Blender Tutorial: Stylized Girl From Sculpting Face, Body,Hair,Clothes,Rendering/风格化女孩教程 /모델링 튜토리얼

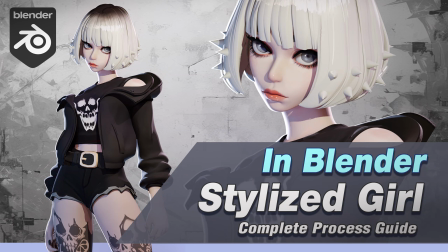Hello 大家好 欢迎来到我的频道这次我要分享的是使用blender制作一个很酷的风格化女孩角色的完整流程
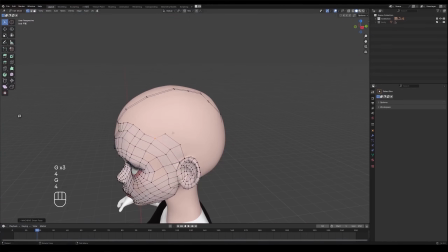从角色建模到绑定再到渲染我会一步一步展示制作的过程
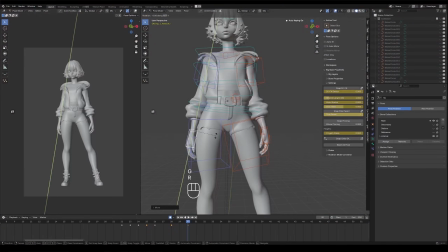希望大家在看完本期视频后对使用blender完整制作角色有更多的学习和收获
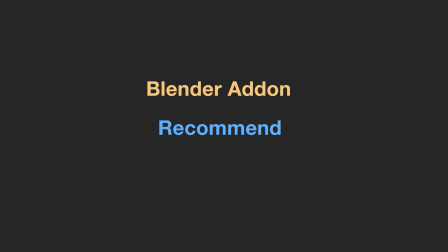首先我先分享一下我在制作这个角色过程中所使用的blender add-ons
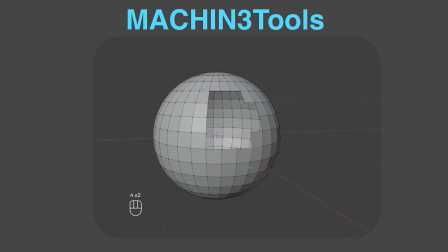其中我最推荐的是Machine3 Tools它在建模和圆点控制
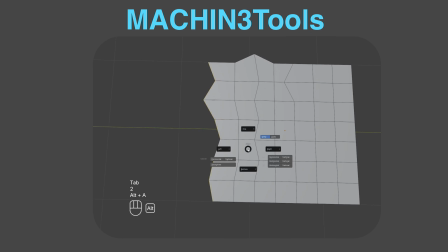还有对齐等操作上比Blender自带的一些功能
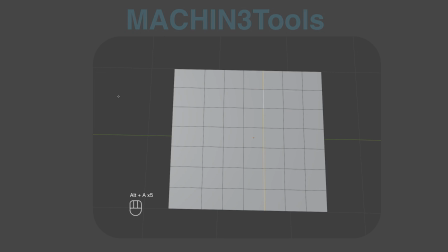更加高效和便捷上面图片所展示的是
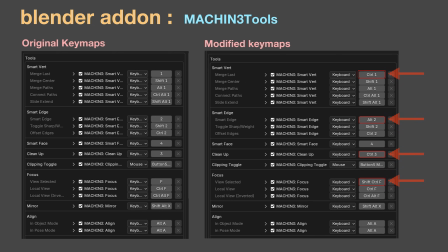我在Machine3 Tools中四个自定义快捷键设置其余的快捷键我基本保持默认这样可以尽量避免和Blender默认快捷键产生冲突
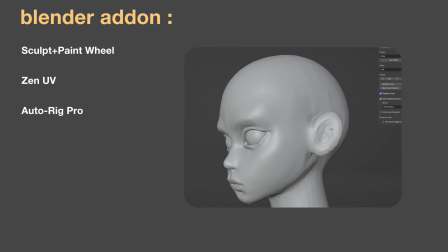在雕刻和顶点绘制还有蜡笔绘制时候
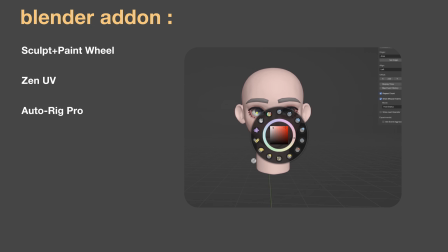我常用的插件是Scoped Wheel它可以让操作更加直观和高效
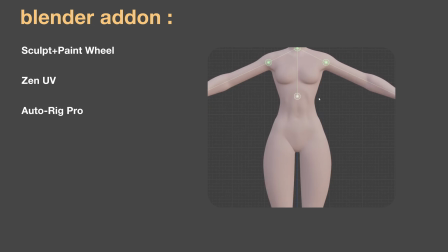在UV展开方面我使用的是ZenUV至于绑定我选择的是AutoLig Pro在雕刻模式下
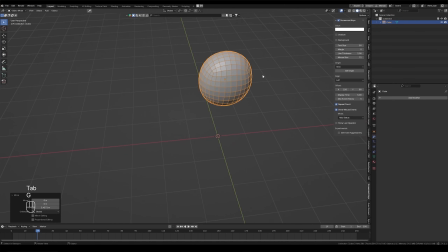我会从一个球体开始先大致拉出头部的形状
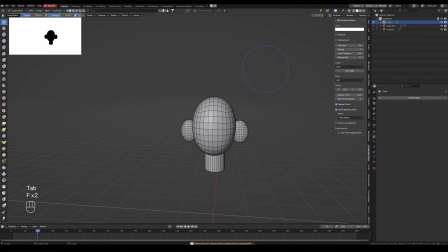再添加圆柱体和球体拼出脖子和耳朵的基本结构
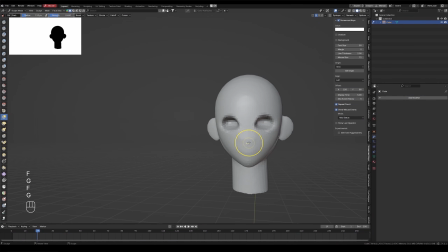接着我会对这些模型进行网格重构
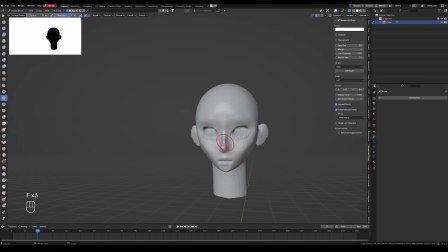接下来我会先拉出下巴的形状然后确认眼睛鼻子和嘴巴的位置
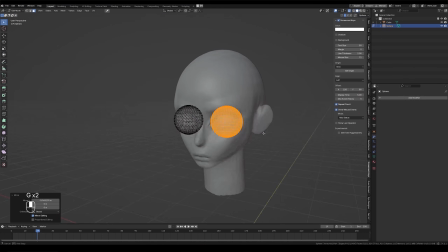逐步调整头部的结构然后加入眼球模型
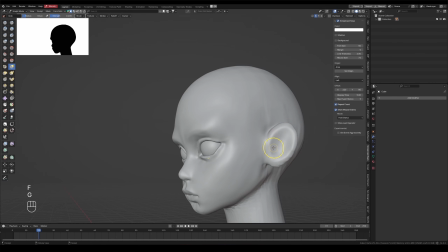先确认好眼球的尺寸再调成眼皮的形状以贴合眼球
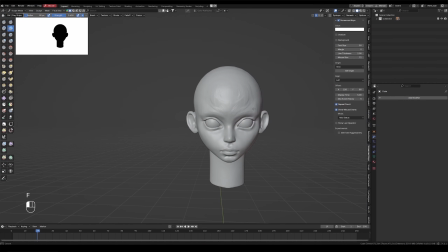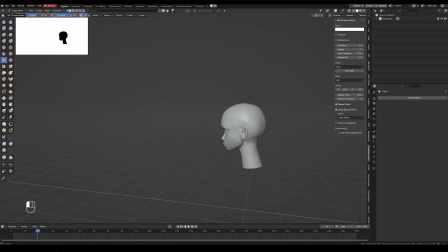制作眼球时我会特别注意瞳孔的部分
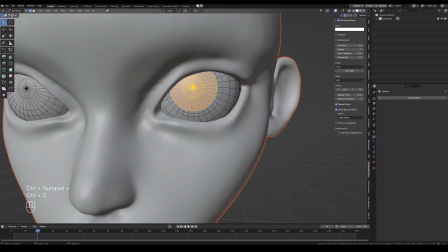通过将瞳孔区域的模型稍微向内凹陷来增强立体感
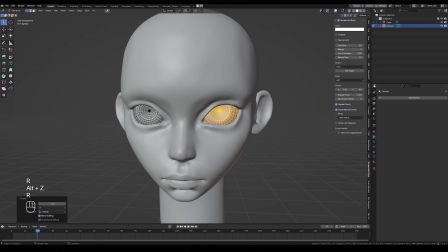这样当眼球旋转时瞳孔看起来会更加自然
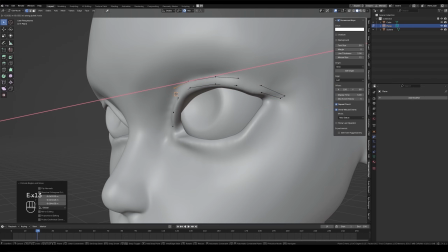Blender的一个优势是可以将单独的点和线直接生成网格
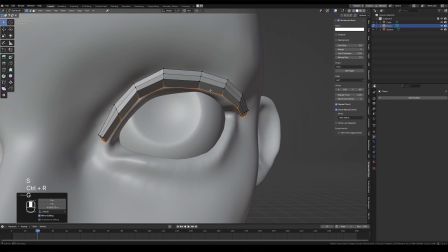这在制作睫毛和眉毛的模型时非常高效
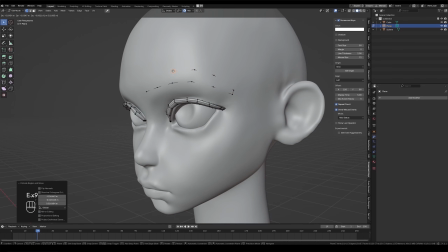我通常会开启面吸附用点挤出睫毛和眉毛的轮廓
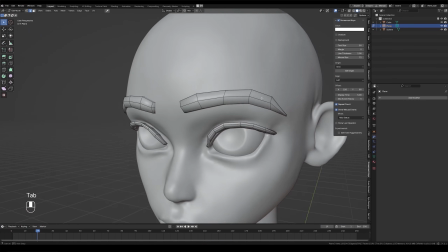接着使用F键将其填充层面并挤出一定厚度
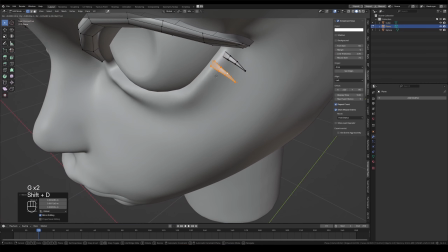相比其他软件这种方法制作风格化
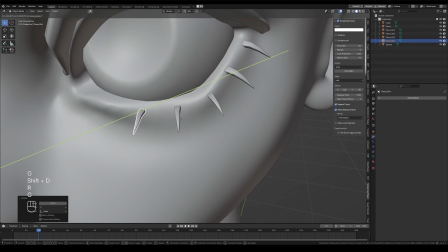块状眉毛和睫毛更加快捷雕刻完成脸部结构后
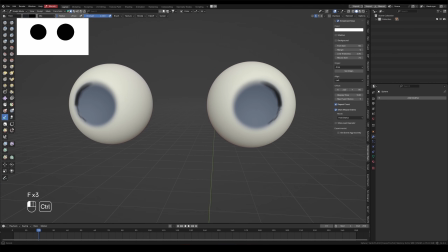我会用Blender顶点着色工具为眼球眉毛和睫毛进行基础上色
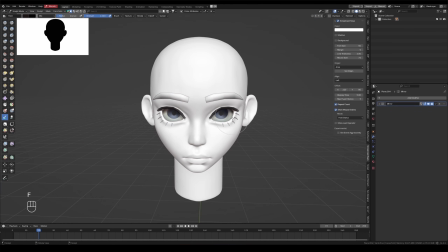随后对头部展开简单的UV并绘制出贴图
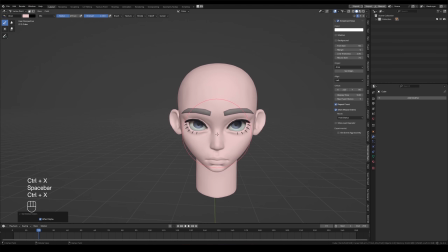以便直观确认角色的整体风格后续再细化细节和纹理
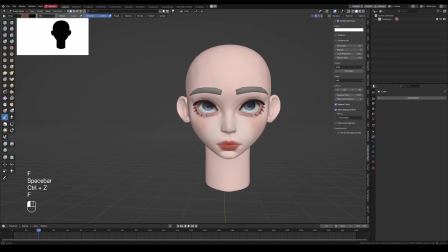这次我计划制作一个白色短发角色
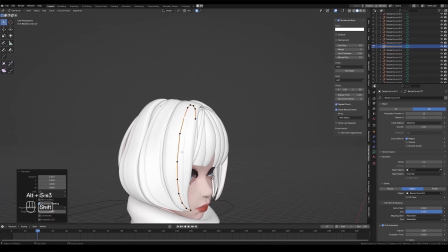头发部分我会直接使用Nervous曲线进行调整
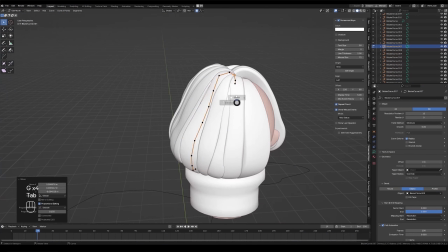首先我会制作一半的头发造型然后通过镜像复制生成另一半
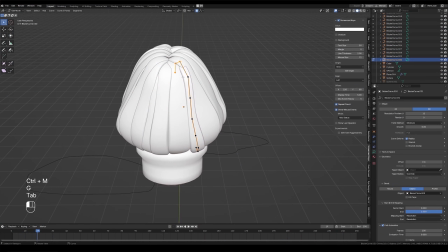再稍微调整细节避免头发显得完全对称
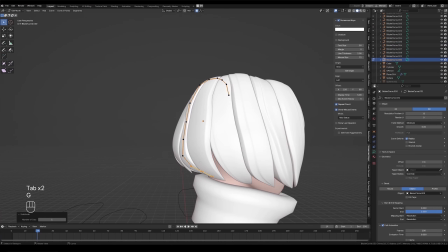在制作过程中需要特别注意头发的生长方向
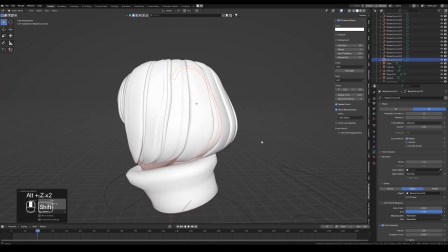以确保整体效果更加自然和真实